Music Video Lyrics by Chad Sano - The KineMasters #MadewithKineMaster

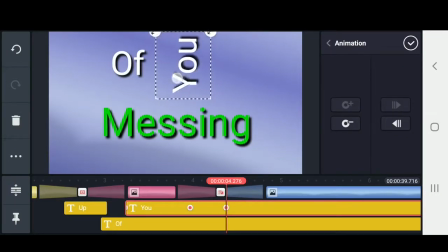[4:11]
And we're gonna position it where we want it to fly to. So we're gonna change the position and the rotation this time.
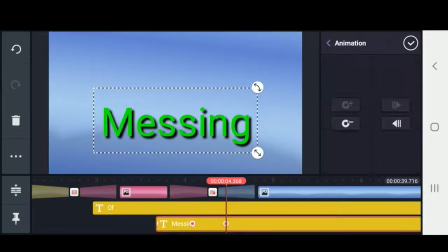[4:18]
And now for the word messing, I don't want it to fly all the way off screen. I want it to end on the very left, but still flipped.
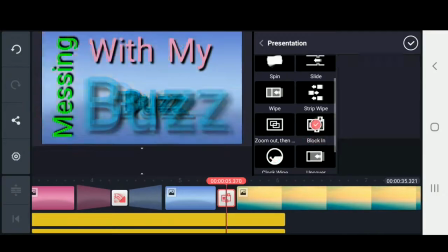[4:29]
Alright, so the next edit I did was make it look like the words were disappearing with the transition.
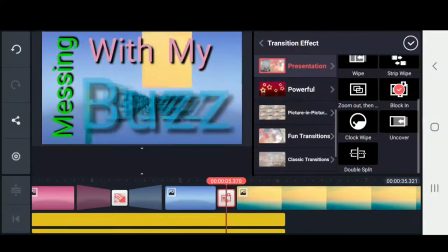[4:35]
I chose the transition block in. Now I want the words to disappear as if the blocks are removing the words.
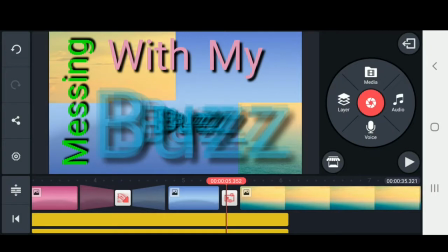[4:41]
So I'm going to scroll through until it looks as if it's covering my word.
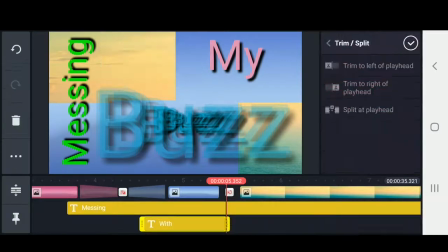[4:45]
So right here it looks like it's covering the word with, so I'm going to remove that by trimming to right of playhead so it's no longer on the timeline.
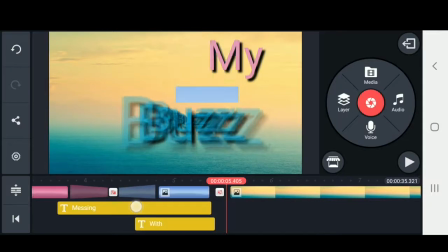[4:54]
We'll scroll forward just a little bit more, and we'll get rid of messing, and right here, it looks like my would disappear. So we're going to go ahead and trim try to playhead.
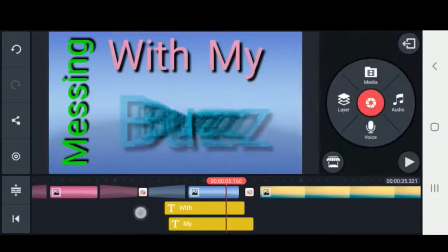[5:03]
And now all the words disappear.
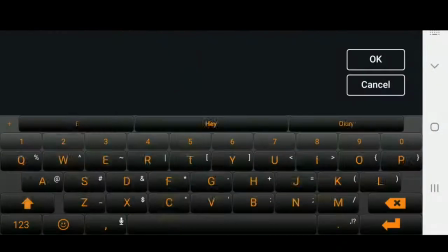[5:08]
Fast forward, adding more text, repositioning, doing some animation, adding some more keyframes.
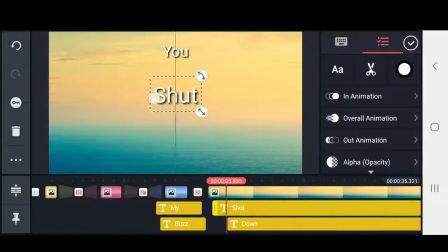[5:15]
So this is all things I've just taught, so nothing new yet.
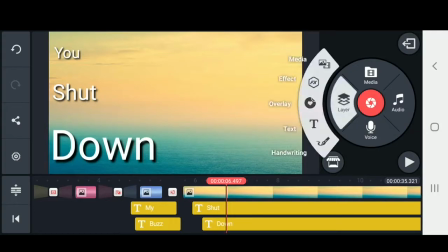[5:22]
Now here's something new. I'm going to go to layer and click on handwriting. Now you can change the utensil or design, whatever you'd like.
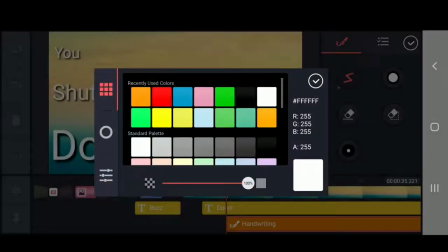[5:29]
I'm going to go with the one on the far left, which is a line without an arrow. We can change the color.
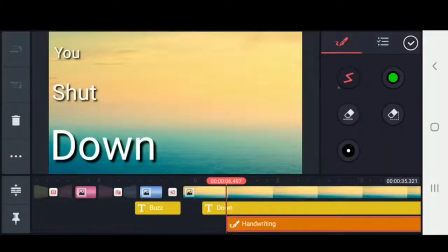[5:34]
I'm going to go with a nice green look, and I'm just going to click and draw it right here. Now for the in animation, I like doing draw by stroke, and we're going to make it appear a little faster.
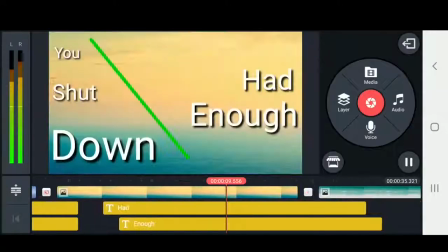[5:46]
Now we can go ahead and do the rest of our words. Now this time instead of text, we're going to do an animation and keyframing with the line object.
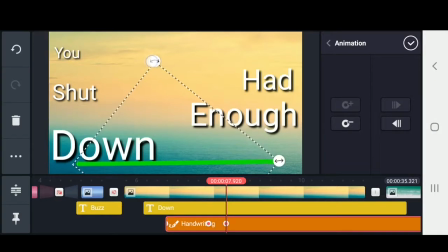[5:54]
We're just going to create a beginning keyframe and an ending keyframe, and have the line move to the bottom. Now on top of that, I want it to look like the words are being hit out of frame.
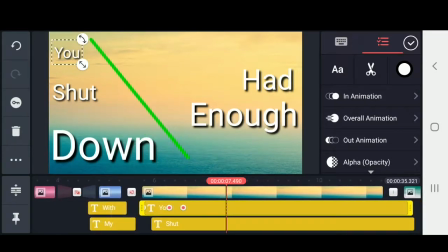[6:01]
So again, we're going to scroll through until it looks like the line is hitting the word, and keyframe the word as if it's flying out left.
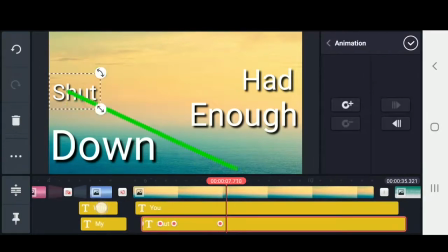[6:10]
Except for the down word, we want that to fly down. Again, a play on words.
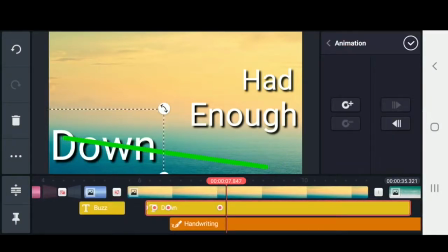[6:15]
It's clever.
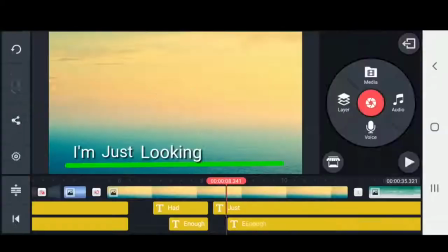[6:21]
Then we'll go ahead, add more text, however you want. I'm just kind of doing what I think would be cool.
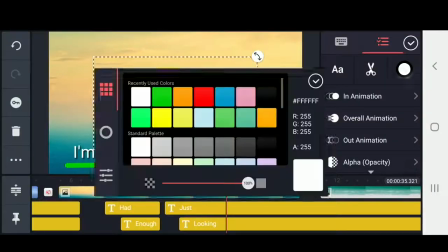[6:28]
Again, KineMaster offers a whole bunch of tools. You can add a shadow, you can add a glow, outline, anything you want.
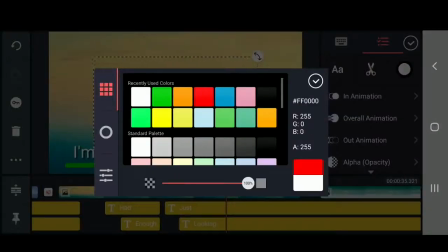[6:33]
You can change the color, do another animation. This time I'll go with fountain.
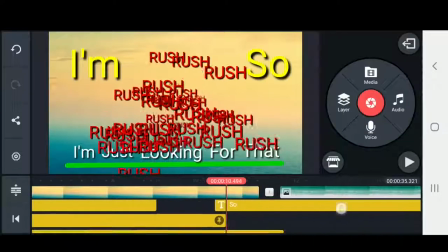[6:40]
Add some more text. Now I wanted to add something new, something unique. So we're going to click on layer and overlay.
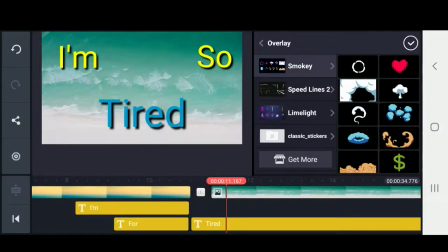[6:48]
If you have anything installed that you like, cool. If not, let's go to get more.
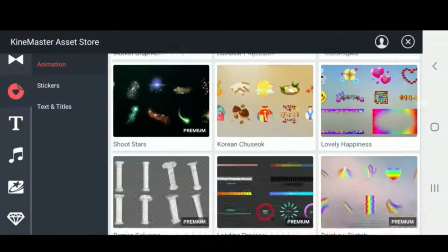[6:52]
And I scrolled down and looked around until I found one called Smileys.
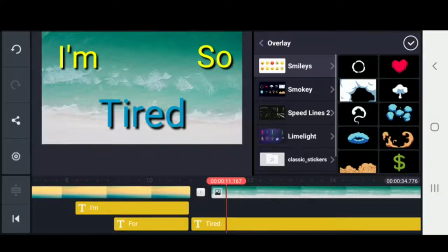[6:57]
So I'm going to go ahead and install that. Now we can add that in, and I'm going to go with this little angry face, which is really cool.
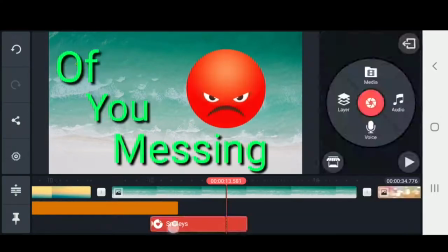[7:05]
It's already animated, so we'll add an in animation. Now he pops up, and I'm going to change the out animation to this spin, so it looks like he's rolling.
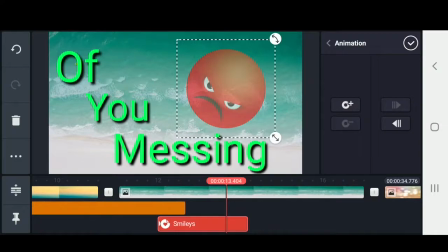[7:14]
And we're going to do a keyframe, and keyframe him to the left, so it looks like he's rolling off the screen.
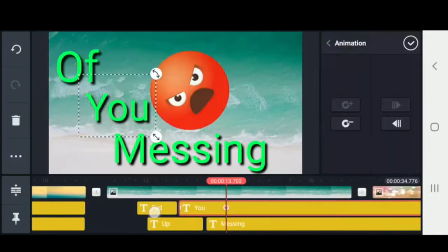[7:23]
That's pretty cool. Now again, we're going to look like it's interacting with the words, so we're going to have the words fly left.
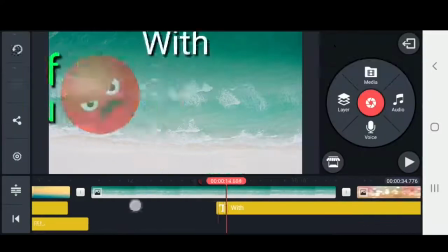[7:29]
Add some more of our text. Now, let's say you wanted to change the background. You can use video clips if you'd like.
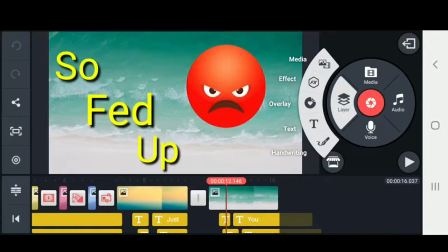[7:36]
So let's go ahead and click on Layer and Media.
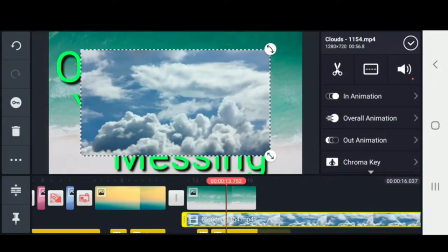[7:39]
And if you can click on the video clip, we'll click on this middle icon up at the top, and we'll choose Full Screen.
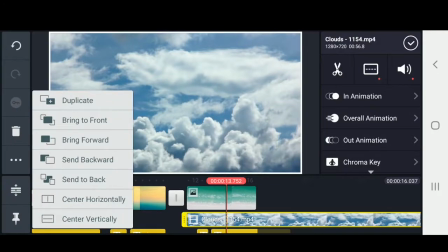[7:46]
Now we can click on the three dots on the left, and choose Send to Back. So now we see our text, and now we have a moving background.
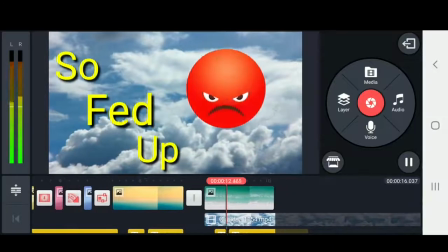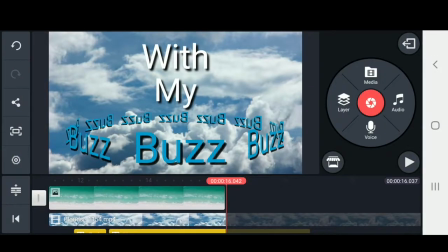[7:59]
Now the next thing I want to show you is a cool asset on the KineMaster store. So we're going to click on the little shop icon, and that's going to open the store.
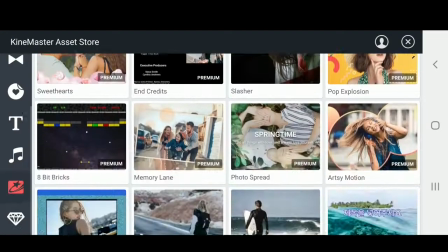[8:06]
Now we can scroll down. Now under the clip graphics icon, there's a karaoke effect.
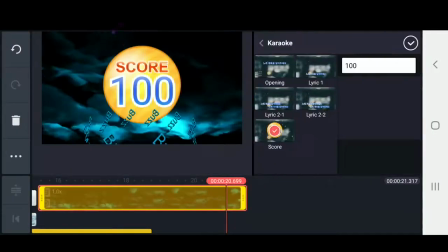[8:11]
So we're going to go ahead and add that in. Now you click on clip graphics, and they have a whole bunch. They got your opening, any lyrics, they even have a score. So we can type in our text here.